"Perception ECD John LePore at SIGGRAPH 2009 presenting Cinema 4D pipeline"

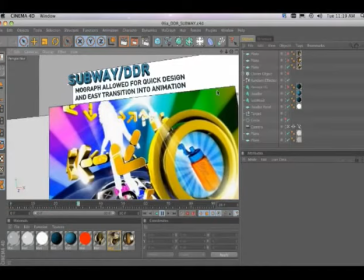And, you know, from there, we're really quickly, really easily able to get together this style frame,
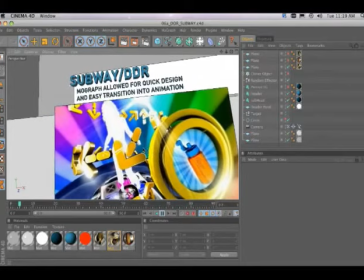you know, spend a little bit of time in Photoshop adding some extra lighting effects, some extra color overlays onto the whole thing,
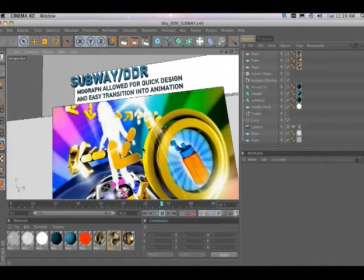and we've got something really nice. Now, the great thing here was the client saw this.
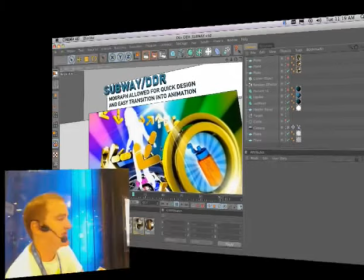This was waiting for them in their email box the next morning. They said to us, all right, we had a bunch of other people pitching this project,
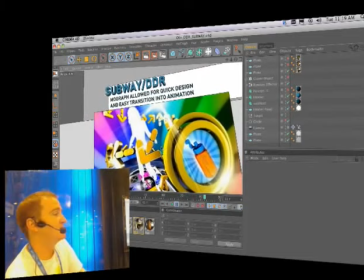and they, because we gave everyone the brief last night at 6 o'clock, everyone else had the time to put together some really thorough
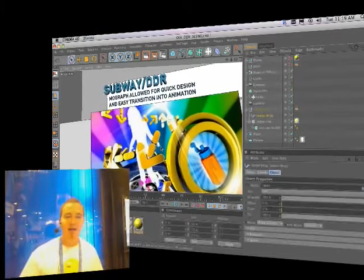written descriptions of what they would do if they had time. Instead, we were able to put together something that showed exactly what the final product was going to look like.
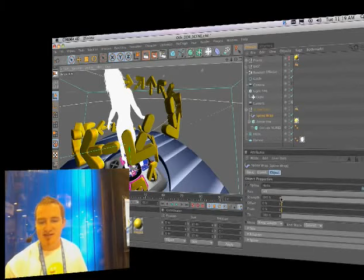And, you know, you can see from here, once we had this going, for the final project, we essentially set some keyframes
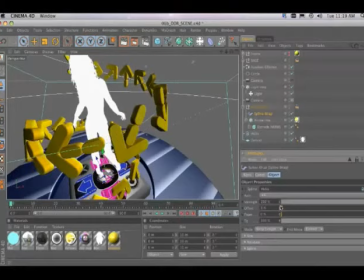for our spline wrap so that our spline would, our arrows would kind of travel down the spline.
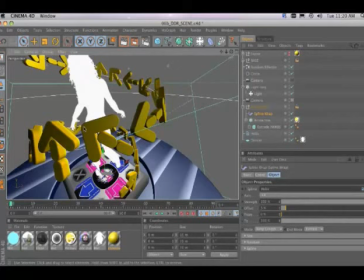We set a couple camera keyframes to get some nice, simple rotational movement and, you know, did a little compositing and the spot was done. I mean, it was ready to go from the 3 hours that it took us to put together these style frames.
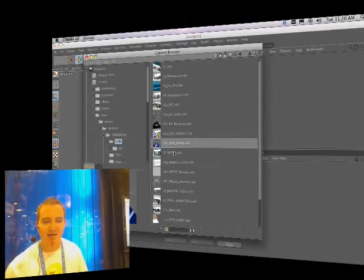So, you know, jumping right into cinema always helps us out on the back end.
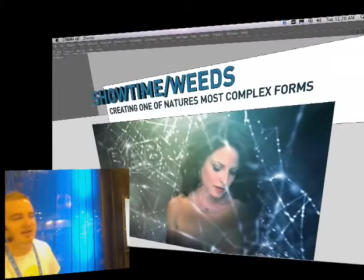Now I'm going to show you guys some style frames that we put together for Showtime.
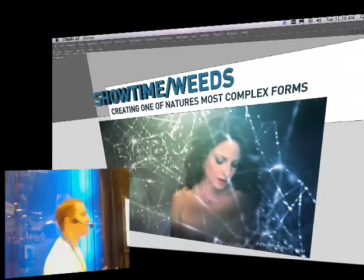Showtime contacted us and asked us if we could make a kind of image spot for their tentpole show, which is Weeds.
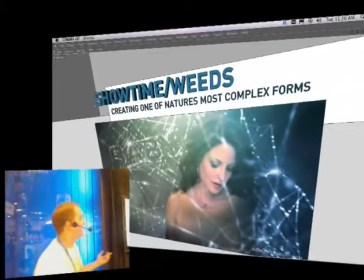Show Weeds is about this main character, Nancy, who's a suburban mother, but also secretly kind of a drug dealer.
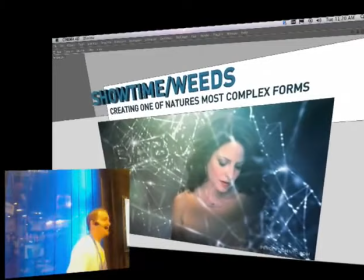And over the seasons of the show, she's been getting herself into all sorts of different kinds of trouble and got involved in organized crime and whatnot.
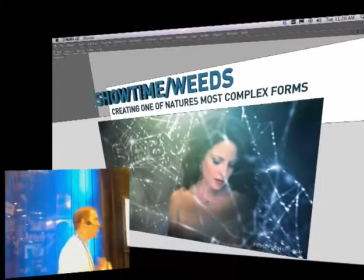And they said, we've got this idea. We want to see Nancy hanging out in some sort of spider web environment.
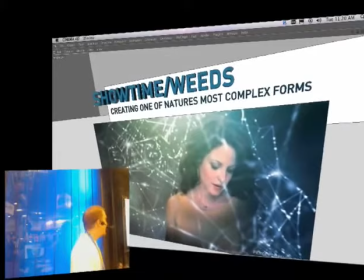We want it to be that she's gotten caught up in a tangle of her own lies and deceit and everything.
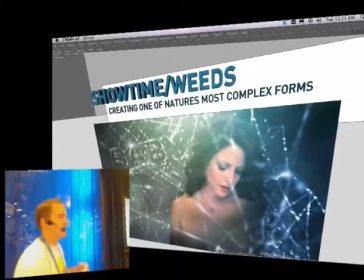So we thought, all right, that sounds pretty cool. You know, I think we could find a way to make that glamorous and beautiful, but still a little creepy and interesting.
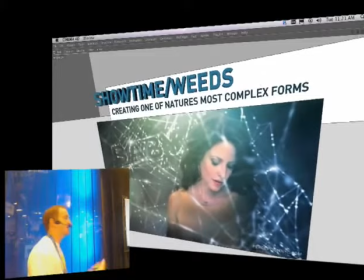You know, and we knew we could have just started pulling reference imagery of spider webs and start doing something in After Effects,
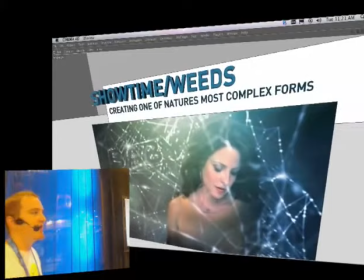just kind of layering up photos. But we knew that if we could do it in cinema, if we could find a way to make our spider webs in cinema,
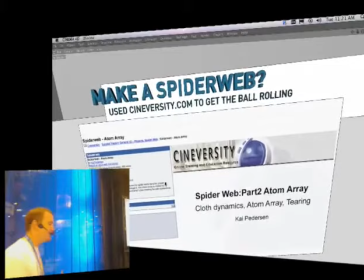then it would give us a lot of opportunities when we got into animation, when we got into having, you know, control over these elements.
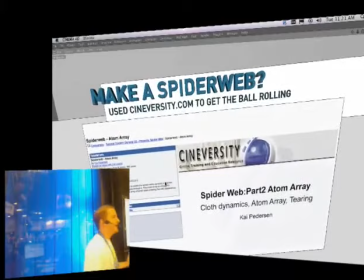So again, being the you know, borderline 3D novice that I am, I have no idea where to start with making a spider web.
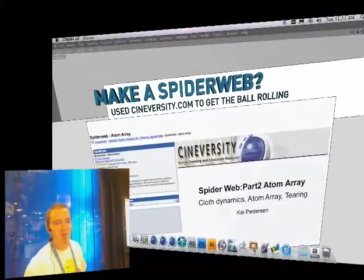So I jumped onto Cineversity.com, which is
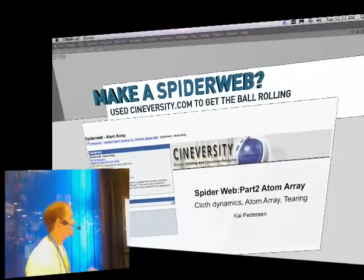Maxon's official tutorial website that that they put out there.
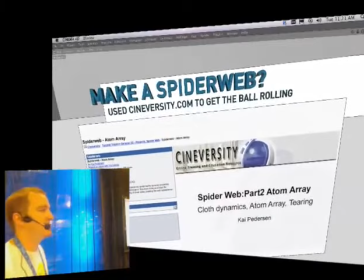They've got thousands and thousands of video tutorials that you can dig up on just about any subject.
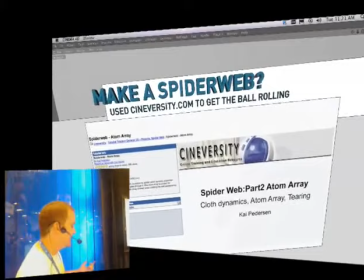I punched in spider web and I got literally just a list of
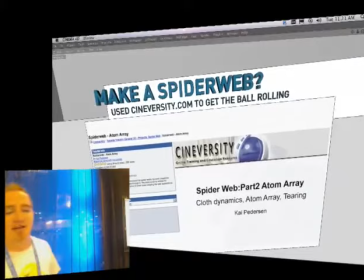different videos all giving completely different techniques for making a spider web in cinema.
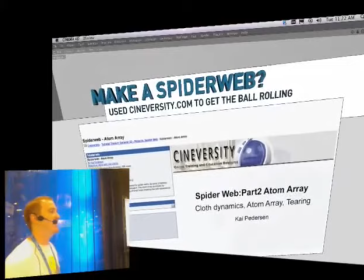I quickly breezed through a couple of them. I don't think I'm not like a big manual guy.
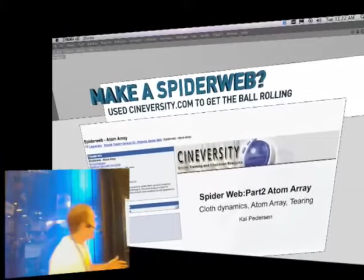I can barely even handle watching a full tutorial in its entirety.
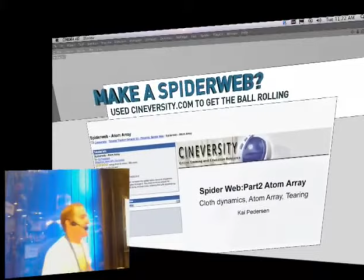And I kind of skimmed through a bunch of them, found the one that seemed like it was most on my kind of loser level of ability,
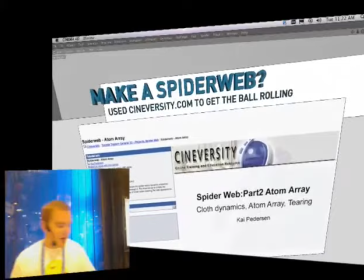and found this one that Kai Peterson put together on using the Atom Array tool in cinema to make a spider web.
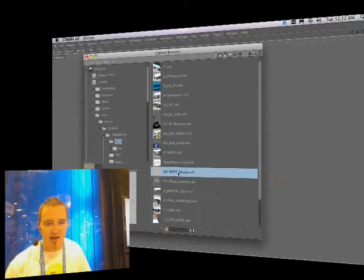So in doing that, you know, I pretty quickly was able to get up and running with putting a spider web together.
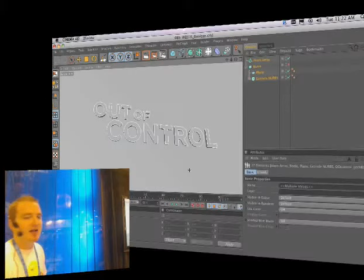Now, I wanted to give myself an extra challenge kind of on top of doing just a spider web. I wanted to really incorporate some copy points into the spider web.
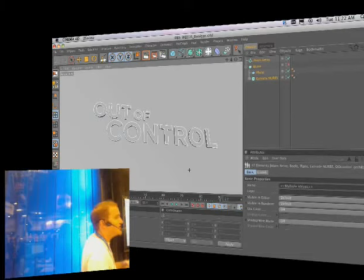Our client gave us these sort of subliminal messages that they wanted to see throughout the spot.
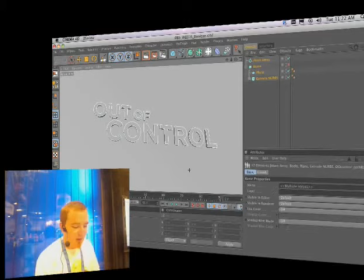And I figured I wanted to get those embedded into the web.